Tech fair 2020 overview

Hi, I'm Aaron Pancake. I'm a 7th grader at Davis Middle School. This year, I've done a short space battle animation. The programs I used were Cinema 4D, which is a 3D motion graphics tool, Adobe After Effects, which is a compositing tool, and Premiere Pro, which is a editing and audio tool. I am very proud of what I've done this year, and I hope you like it too.
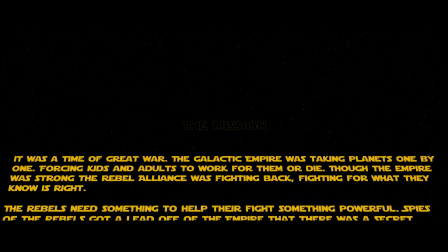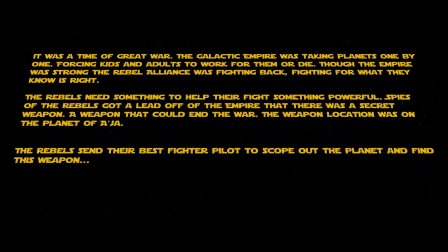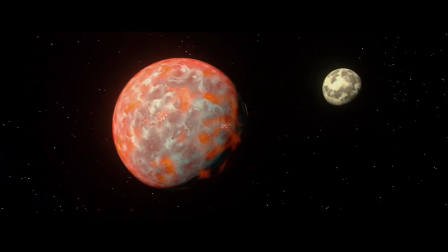(0:53) Red leader to the base. I'm almost to a jaw. Alright, report back if anything goes south.
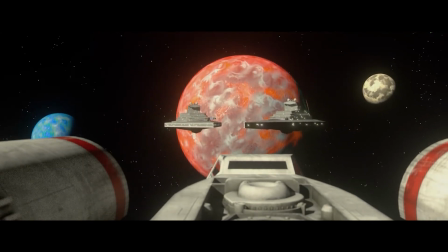(1:00) 2 Star Destroyers, it's a blockade! TIE fighters on my radar.
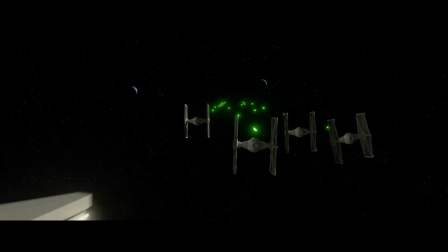(1:05) I'm gonna have to fire them off.
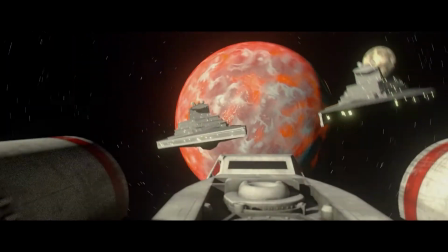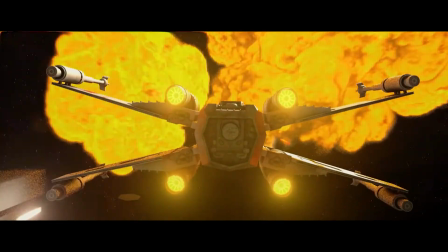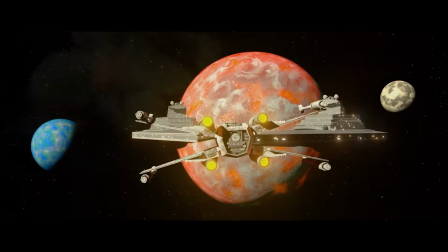(1:19) Send in the rest of the fleet. I'm going in. We'll be with you, Red Leader.
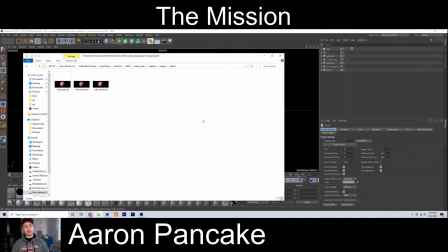(1:25)
So the first thing I did when creating this project was I started with a planet.
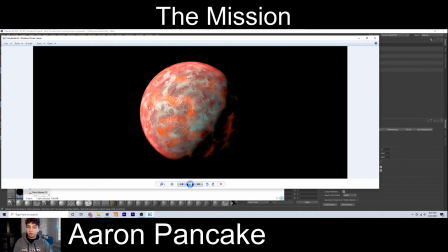(1:30)
Now this planet is made up of 3 different layers. You got the base layer, the cloud layer, and then the atmosphere. So when you start with the base layer, it looks like this.
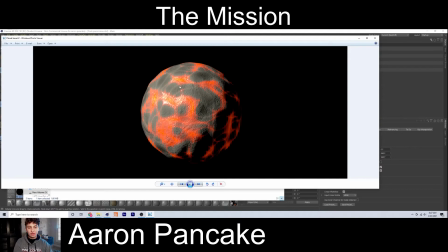(1:42)
I used computer generated noises for the texture to give me the difference between rock and lava and the rivers. I could also use these noises to get the reflection on the lava more reflective than the rock,
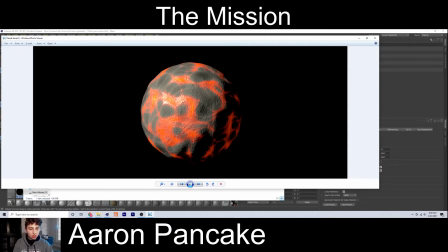(1:59)
and get some more rocky texture on the rock while the lava gets more lava watery texture. And another thing I use the noises for is I use the noise to displace the geometry, so it gets that mountainous
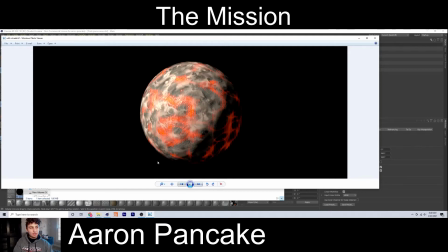(2:18)
geometry feel. Next, what I did was I created the clouds. For the clouds, I used a swirly noise and turned up the contrast on these.
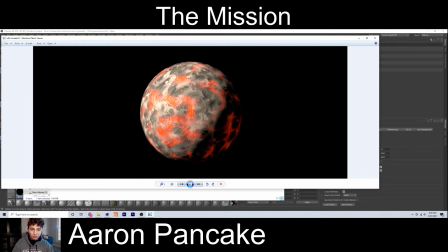(2:30)
The blacks would be completely transparent while the whites would be somewhat opaque to get that really nice cloudy look. So for the finish, I put on the atmosphere. The atmosphere was made with a texture called Fresnel.
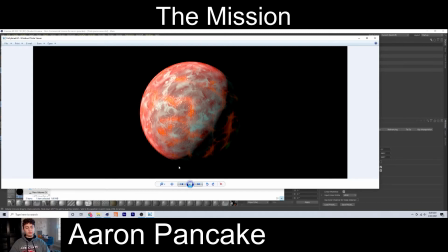(2:48)
Now Fresnel is, to explain it pretty basically, is so you have your camera position, and then what's kind of on the edge or facing away from your camera gets the highlight, while what's facing towards your camera,
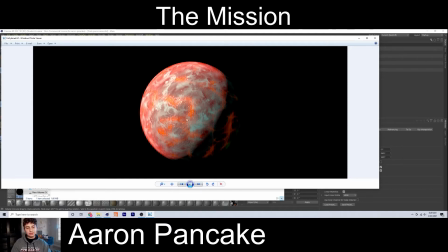(3:03)
like the middle of this sphere, is getting shadow or non-highlight. So that gave me that kind of halo-y glow that the Earth and other planets have.
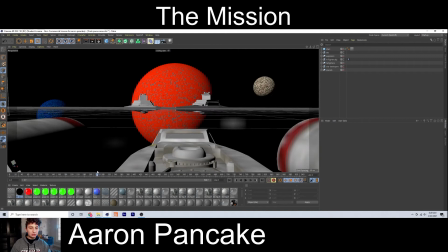(3:13)
So then I brought this planet into a Cinema 4D project along with multiple other models. So the X-Wing and TIE Fighter models I got off of Video Copilot.
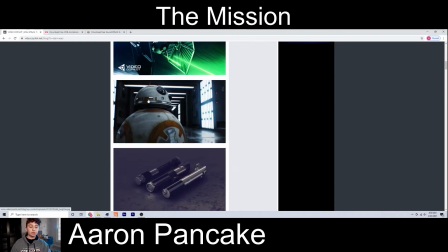(3:27)
It's a free 3D model pack, and I can bring them into any 3D project.
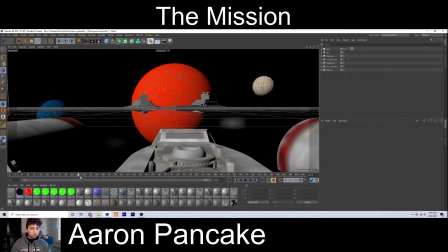(3:32)
They're really, really good models. The Star Destroyers I created myself using box modeling. I looked at a bunch of Star Destroyer pictures as reference and modeled it the best I could.
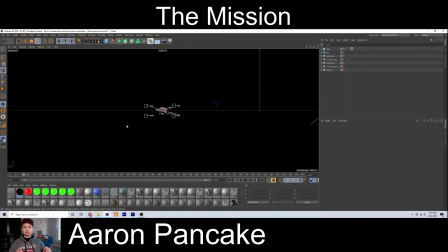(3:42)
The X-Wing I have using position keyframes, so I can kind of set like, alright, I want this to be point A, and I want it to move to point D by this time, and rotate, and I can tell it to do different things like that.
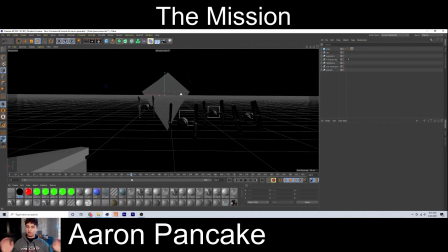(4:03)
And that's how you keyframe, and it takes what's in the middle and it moves the object to that point.
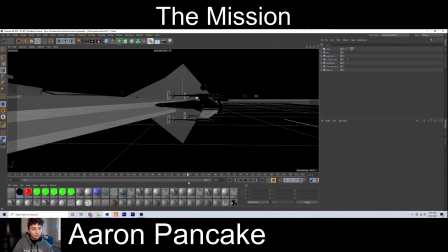(4:09)
So I could use keyframe animation for the X-Wing, and it worked really well because there's one X-Wing.
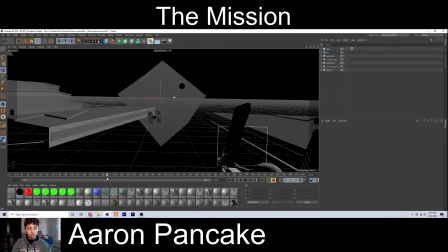(4:15)
For the TIE Fighters though, there are 4 of them, right? Yeah, there are 4 TIE Fighters.
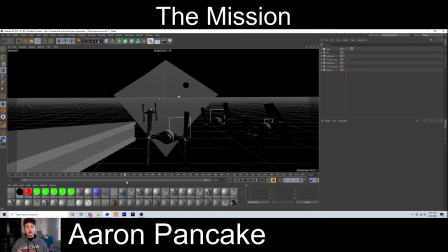(4:21)
And it would have been a lot harder to individually animate each TIE Fighter. So what I have happening is I have an animation type called Spline Animation. Spline Animation is pretty much what you do is you make a path.
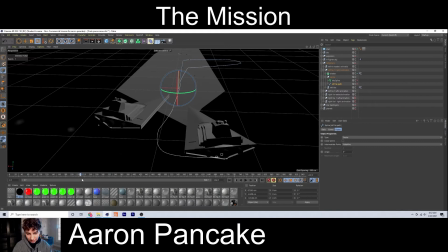(4:39)
I created a path for this TIE Fighter to move along so it follows the path. And then I can set the rotation to however I want. And that's how I created the spline animation.
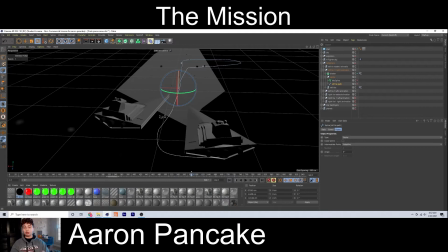(4:56)
It's a lot easier to duplicate because I can just duplicate this group that has this TIE fighter in it, and all I have to do is move the spline over on the second
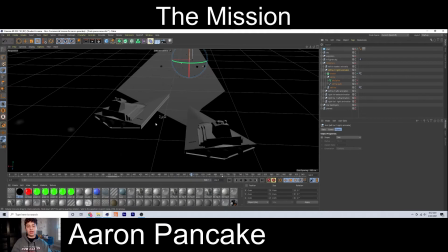(5:14)
copy of it, and now I have two TIE fighters doing the animation. And I can mix up the rotation on it a bit to make it look like it's individual.
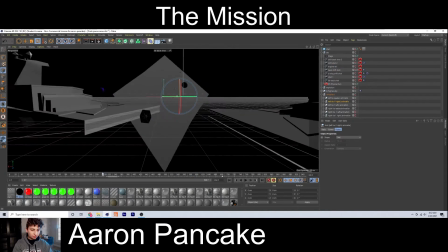(5:25)
So that's what I did on all the TIE fighters. You can see here, some of them have a little bit of a different animation,
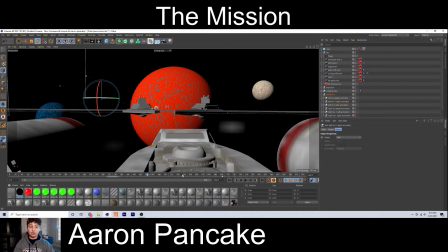(5:34)
but they're all the same spline, which gives it a lot easier to duplicate. I could make hundreds of these pretty simply. The next thing that would have taken me a really long time to animate each individual object of would be the lasers.
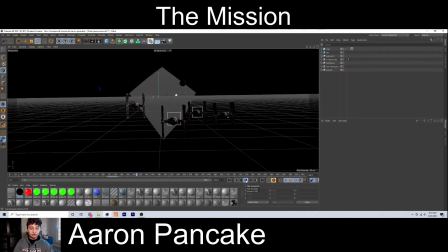(5:54)
So you can see we start blasting off a bunch of lasers here, and look how many there are.
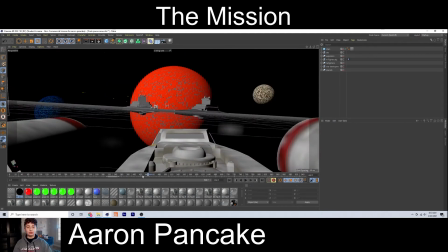(5:59)
It would have taken me a very long time just to individually animate lasers. So my solution was to create a particle simulation. So on each TIE fighter, I have a blaster, which is a particle simulation.
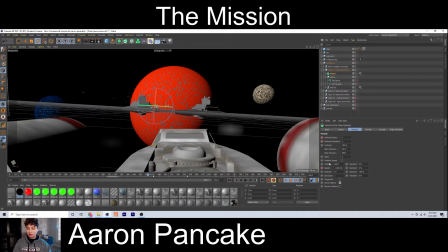(6:17)
So I set it to where it shoots out 2 particles per second, but the speed, it's moving at 1,000 centimeters per second. So it's moving really fast, like a bullet, giving us that really cool laser blast look. For the camera work, I used many different techniques.
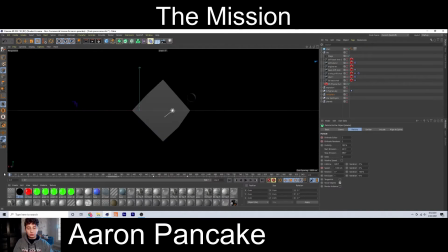(6:33)
For the first shot, I used a stationary camera, but had a target on it to where I could set the X-wing to the target. And so when the X-wing comes in, the camera perfectly tracks with it.
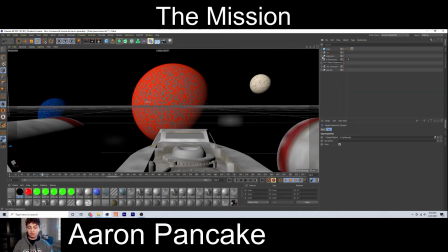(6:52)
Now for this X-wing shot here, where it's on top of the X-wing, kind of like a GoPro shot, I put the camera inside of the X-wing to where the X-wing, it's using the X-wing animation. So it's pretty much parented to the X-wing.
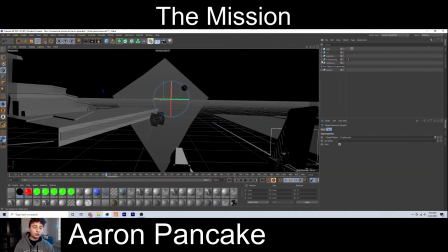(7:08)
Now for this shot, I didn't use parent or I didn't use target.
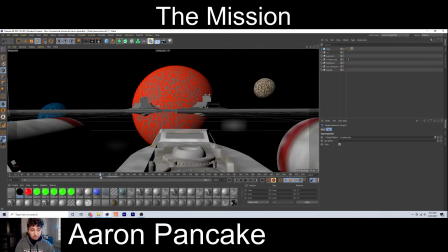(7:16)
I have a pretty simple moving forward camera,
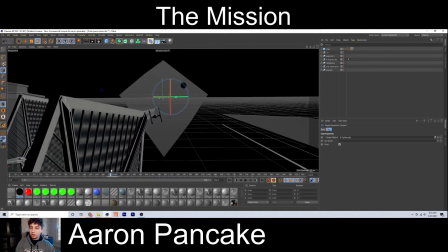(7:22)
and then I added a shake to it.
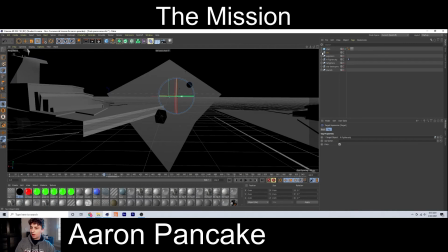(7:26)
Now shake was one of the more powerful tools, but a very simple tool to do. I just added it's called a wiggle expression. It just wiggles the camera on the rotation and just move the camera forward.
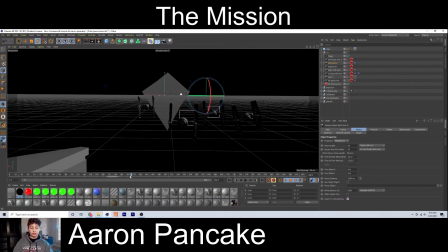(7:43)
It gives that really cool, intense feeling when you have that camera shake.
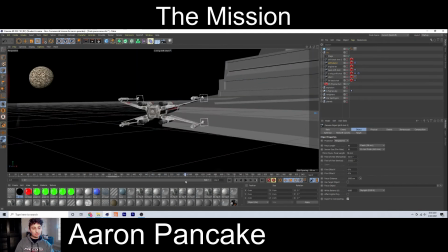(7:51)
This is the same thing here where I track the X-wing. Stationary camera with a little bit of shake.
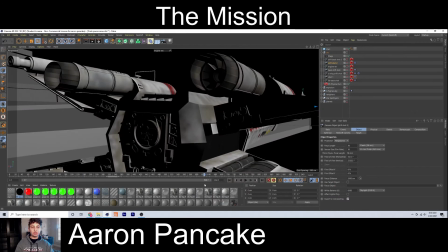(7:57)
Here, I have the X-wing shaking, because when you have engines and stuff, you have that little bit of a shake.
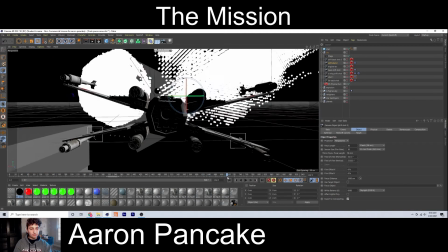(8:05)
So I have that, and it blasts off. And here I have the same thing with the on top camera from the beginning.
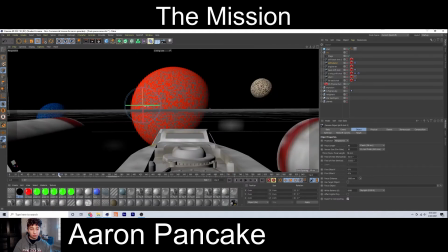(8:13)
This.